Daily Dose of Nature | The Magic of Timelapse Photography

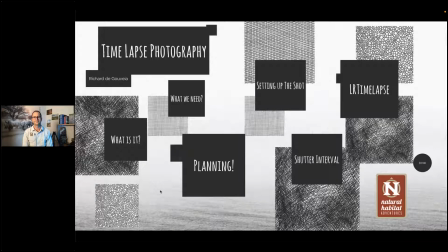(0:00)
Welcome to Natural Habitat Adventures Daily Dose of Nature. Today's topic, the magic of time-lapse photography, presented by NatHab Expedition Leader, Richard de Gouveia. I'm your host, Rob Mess. Thank you all so much for joining us here today.
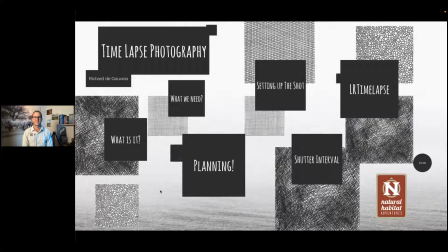(0:17)
Over to you, Richard. Thank you, Rob, and thank you all for tuning in today. I'm really excited about teaching you a little bit about time-lapse photography today. Time-lapse photography is not something that everyone dabbles in,
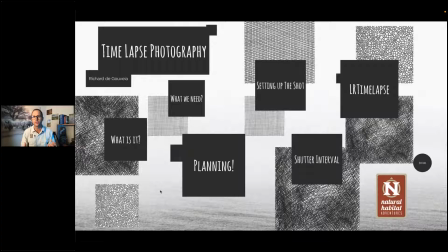(0:32)
and it's sort of a hybrid between photography and videography. So how we're going to do this is let's start delving a little deeper into what it is.
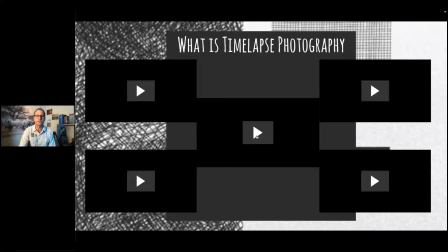(0:47)
So time-lapse photography for me is quite simply being able to take a very large chunk of time and shove it into a small piece.
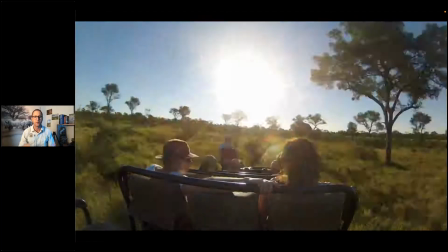(0:59)
So here's a safari that we were on cruising along,
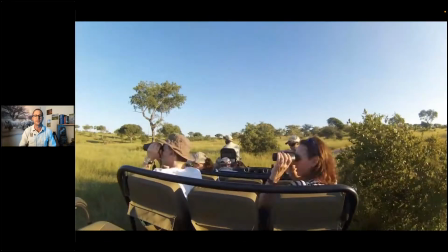(1:03)
and I stuck a camera on the back of the vehicle, and as you can see, we did a very fast safari.
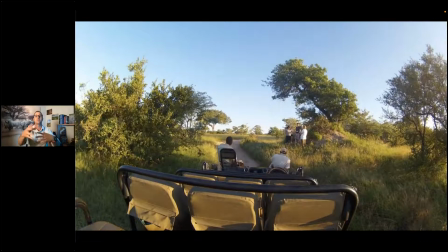(1:08)
So it was about 2 hours crammed into about 30 seconds.
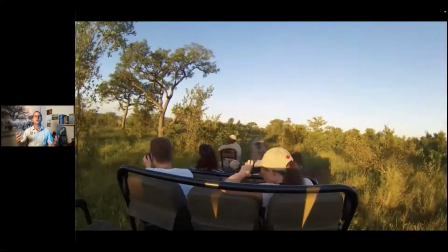(1:11)
And what this allows us to do is to show things that the eye cannot see.
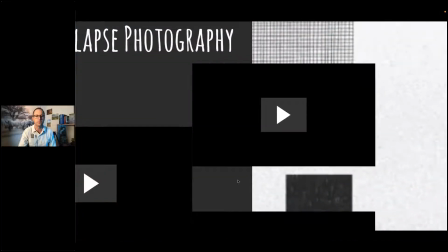(1:19)
So obviously a game drive or a safari would be a very different situation, but
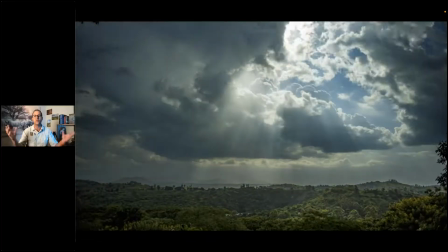(1:26)
something like clouds moving and sun rays swiveling across is something we can
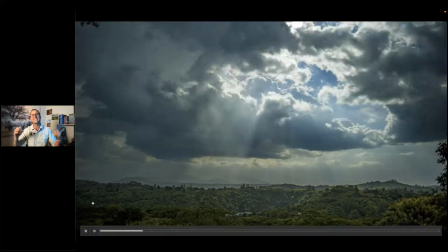(1:33)
conceptualize, but we might not exactly see that with our eyes because things are moving over time.
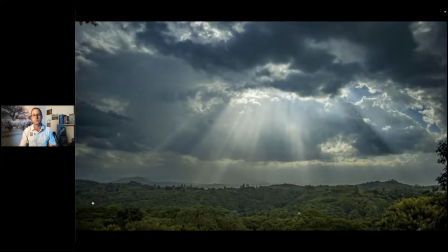(1:41)
This is a view from one of our amazing lodges that we visit when we do the Uganda trip to go see the gorillas. This is called Ndali Lodge. Sits on these crater lakes. It's absolutely spectacular, the views around,
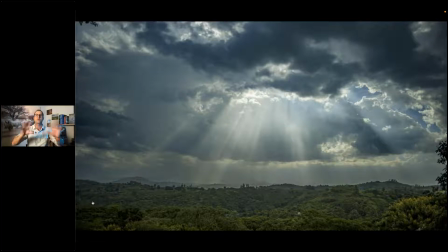(1:56)
and the way we're looking out here is towards the mountains of the moon, which you don't often see because of the cloud cover. But time-lapse allows us to show a viewer, a person looking at all of these things, a different
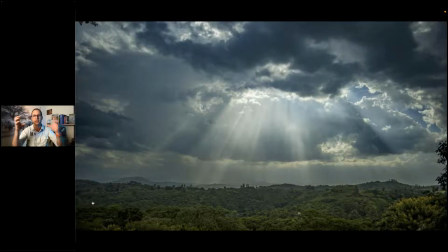(2:13)
view on life, or being able to take that large amount of time and cram it into a small amount of time so that we can see how it's going.
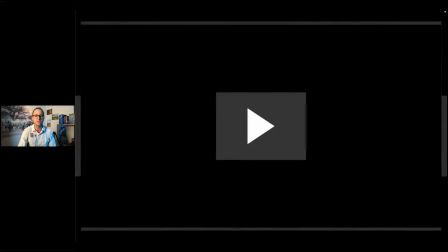(2:21)
It's also become a nice way to do things. So I like doing it on social media.
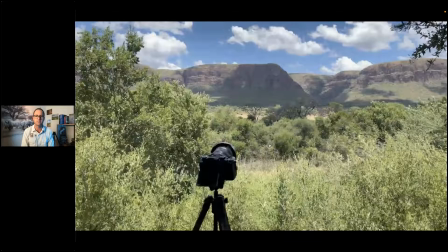(2:26)
This is one of the lodges we visit on the South Africa trip, Marataba, and here's a time lapse of the mountains.
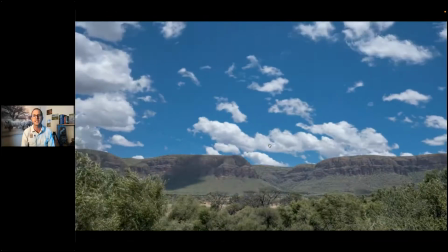(2:33)
And the mountains, they are so spectacular and unique to game reserves.
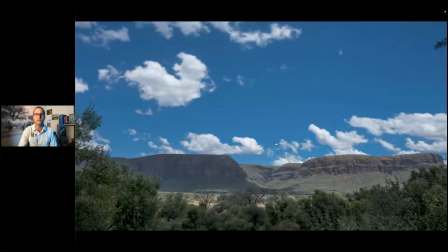(2:39)
To have a mountain range moving through those areas is not something you see very often.
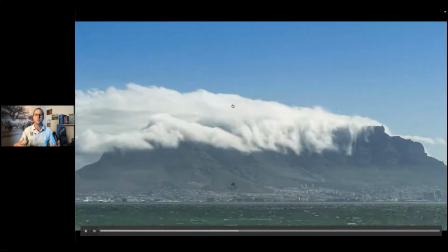(2:46)
And even Table Mountain, which is an iconic world feature,
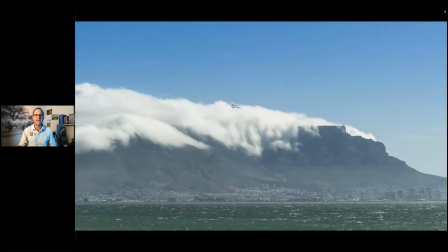(2:52)
it's one of the 7 natural wonders of the world, and it's tablecloth as the clouds move over.
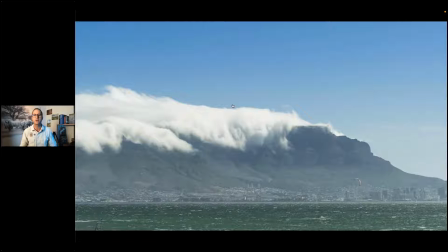(2:58)
Again, you may see clouds over Table Mountain, but you may not get that full idea of how it works.
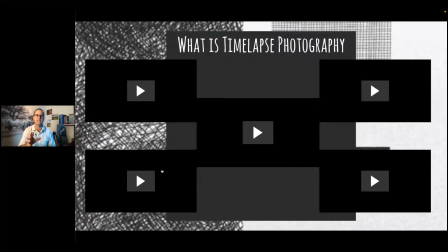(3:05)
So time-lapse is a great way of explaining time and taking those large chunks and putting them into smaller ones. And it's a brilliant thing to use for short-form videos. I use it a lot in guest videos when we're putting things together to tie things together.
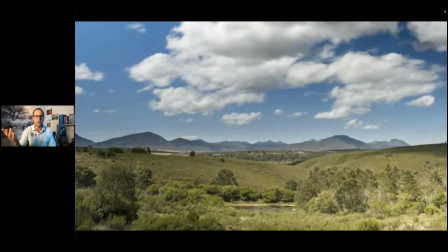(3:24)
And here's another one of a different view as we're going along.
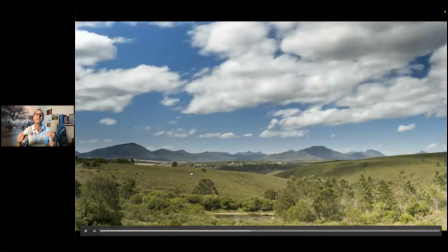(3:28)
But there are many different ways that we can film or photograph these types of things.
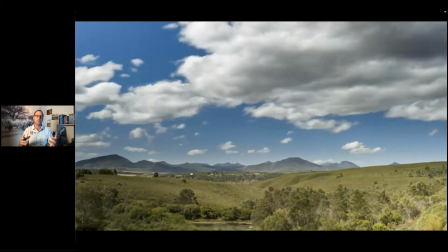(3:37)
Everyone thinks that, or the common thought is that photography and
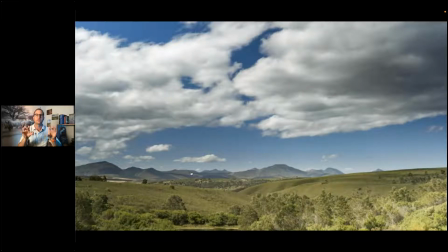(3:43)
video are two very different fields, but effectively video is 24, 25 or 29 photographs taken and strung together one after the other to create a video. So there are 3 ways we can do this.